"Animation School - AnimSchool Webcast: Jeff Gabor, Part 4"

I want to share one thing that's really cool about the AnimSchool thing is how much I struggled. So you guys should definitely know that every animator continues to struggle and push through different areas and have difficulty. So I'm going to show a quick part that I was really struggling with.
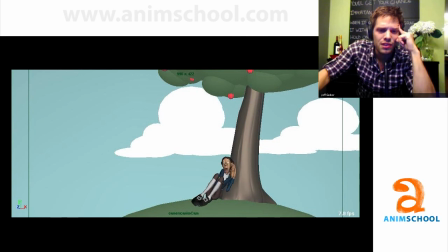So I wanted to talk about as I was splining the shot and specifically talking about the ending and the transition of him getting up.
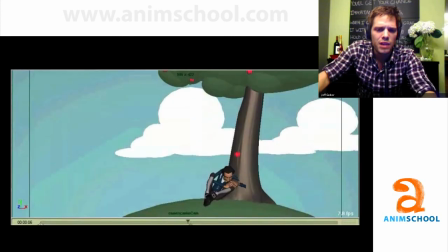Let's talk about what it looked like when I was final blocking, okay? So final blocking I just kind of blocked in him doing a quick windmill, standing up. He looks around Jess with his head, sees the apple, kicks it up, and just stands there in this like Ichabod type crane pose.
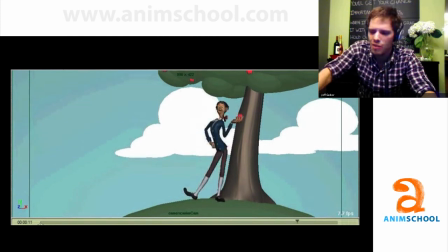And when I started displaying it, I realized, all right, there's almost a phrase for it. It's like the animation magazine cover. This like one hand on the hip, cocked eyebrow type thing. And I realized I was doing that the hands on the hips type thing. I didn't find it appealing. I found it boring. so I wanted to find something else for the ending and also I felt like him looking
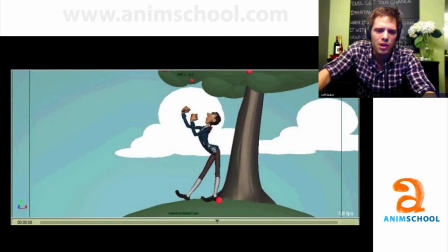around with just his head I felt like it was very boring with his arms and that kind of stuff so I needed to find a better way.
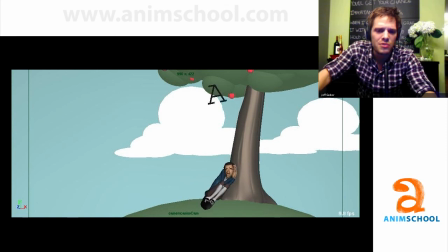I wanted to find a cartoonier transition up so I tried this and so this is my first attempt at saying what else can I do and this is almost spline blocking right through here.
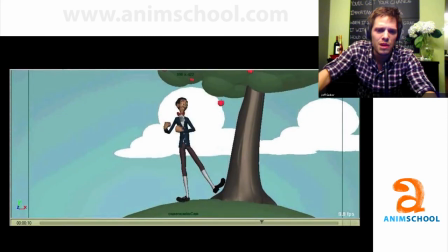He's just moving around really rudimentary just shifting around I was like okay would that be cool do I have time to do that so I dug that and then I was also starting to block in the ending pose which I thought it was a lot cooler the super super relaxed I think it
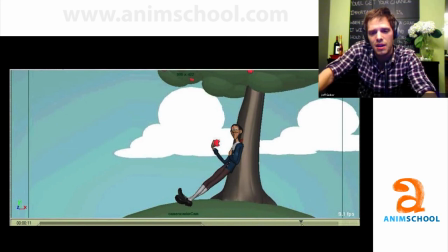harkens back to the way he starts in chip shot the one where he's sleeping and slowly falling asleep it's just sort of this lazy boring guy so I thought that'd be really great to go ahead and put in there and you know bite the apple as he's going through.
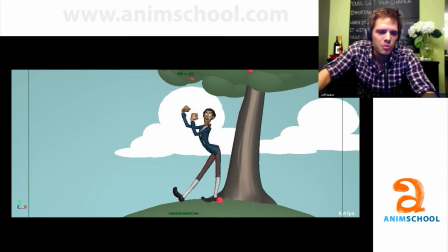But I still had the problem that the transition wasn't working, so I had to load up another one.
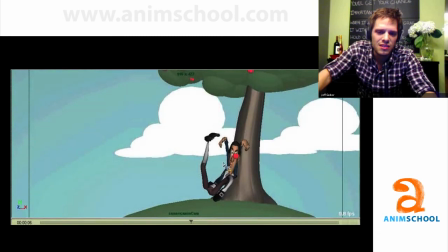So I tried this huge thing where his head leads the smear, so I thought there would be an arc this way and go down,
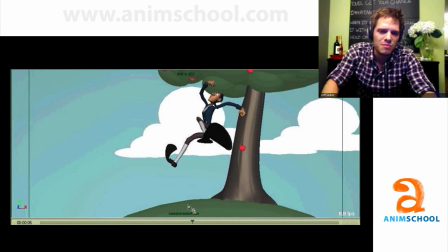and his head would completely smear, and then his legs would smear,
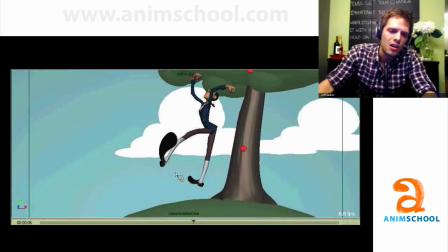and then his foot would continue that arc, so I was trying to paint this arc around here like this and stretching the foot to try to get that arc to read.
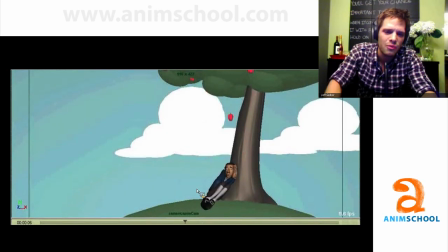And in the end, I abandoned that as well because it just was not reading it wasn't reading as an arc to me see that all right so we're talking about smear frames and the reason why you want to do a smear frame is because something is either strobing or it's not clear the
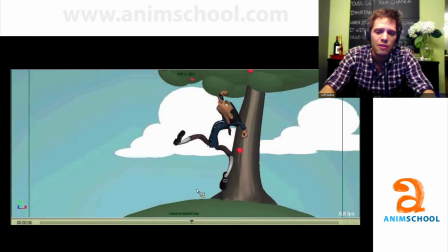spacing in between is so great that the eye can't make that connection especially when you're not relying on motion blur at all so i put in these stretch frames to make that clear but now since it's so stretched it actually slowed the timing down so much it now stole some of that snappiness
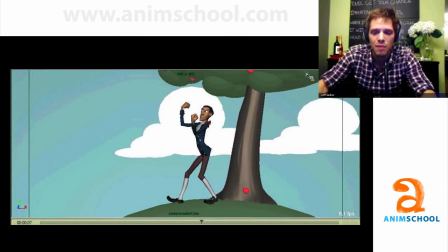away. So once again I had to abandon that idea as well and try a new idea.
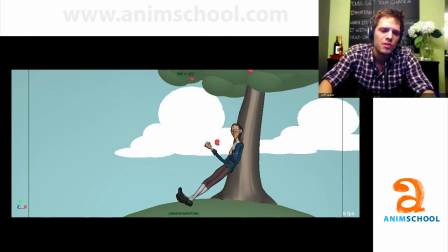This one looks about the same but I think the ending so now I'm exploring a little bit like how these transitions can happen.
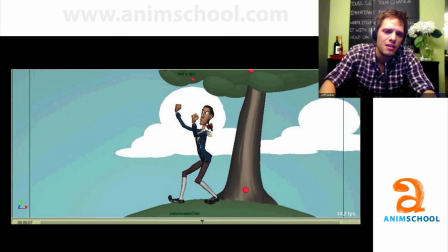I'm stretching the arms and stretching the face because I only have like one frame to really get over so I have a quick antic pose and then a smear over and then a quick settle and that's all I have time for and then exploring exactly how to grab the apple so there's a
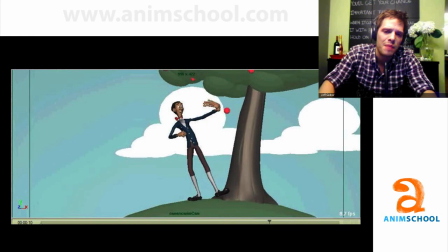little quick smear of the hand just to help fill in the gaps that I'm missing without motion blur I will agree that even these
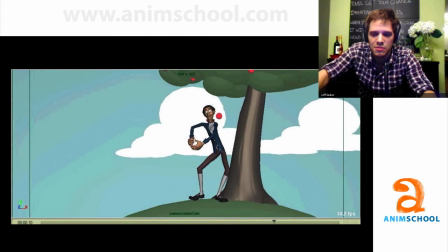could have been a little bit cooler or flashier if it was like multiple limbs and that kind of stuff but it just came down to time so I didn't put any of that stuff in so again I still didn't feel like it was working so now I'm really struggling.
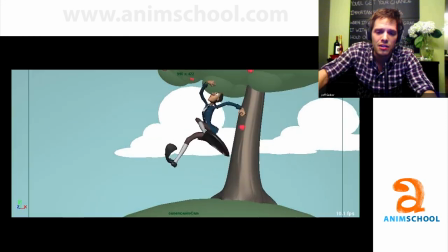I'm burning some serious time figuring out how to do these transitions because I just wasn't satisfied. Here's another one.
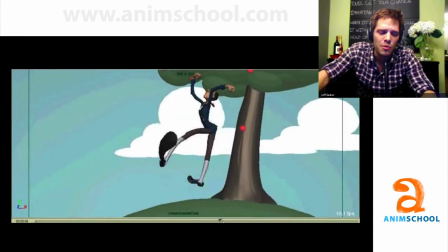So here I try to like a quick popping at the end because I wanted to feel like he quickly settled and to me this really looked like garbage. In terms of how that hand is coming up, it's very even. I'm just experimenting to see what would happen if the head shook at the end there because I was looking for just a little texture in there and it was way too much texture.
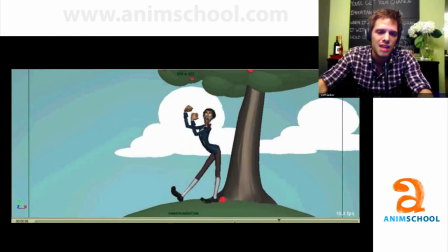It was losing the snappiness of it. But But while I'm doing that, I'm also exploring exactly how the apple is caught and needing to smear the apple with the hand, again, because I'm playing with the spacing and the timing of that.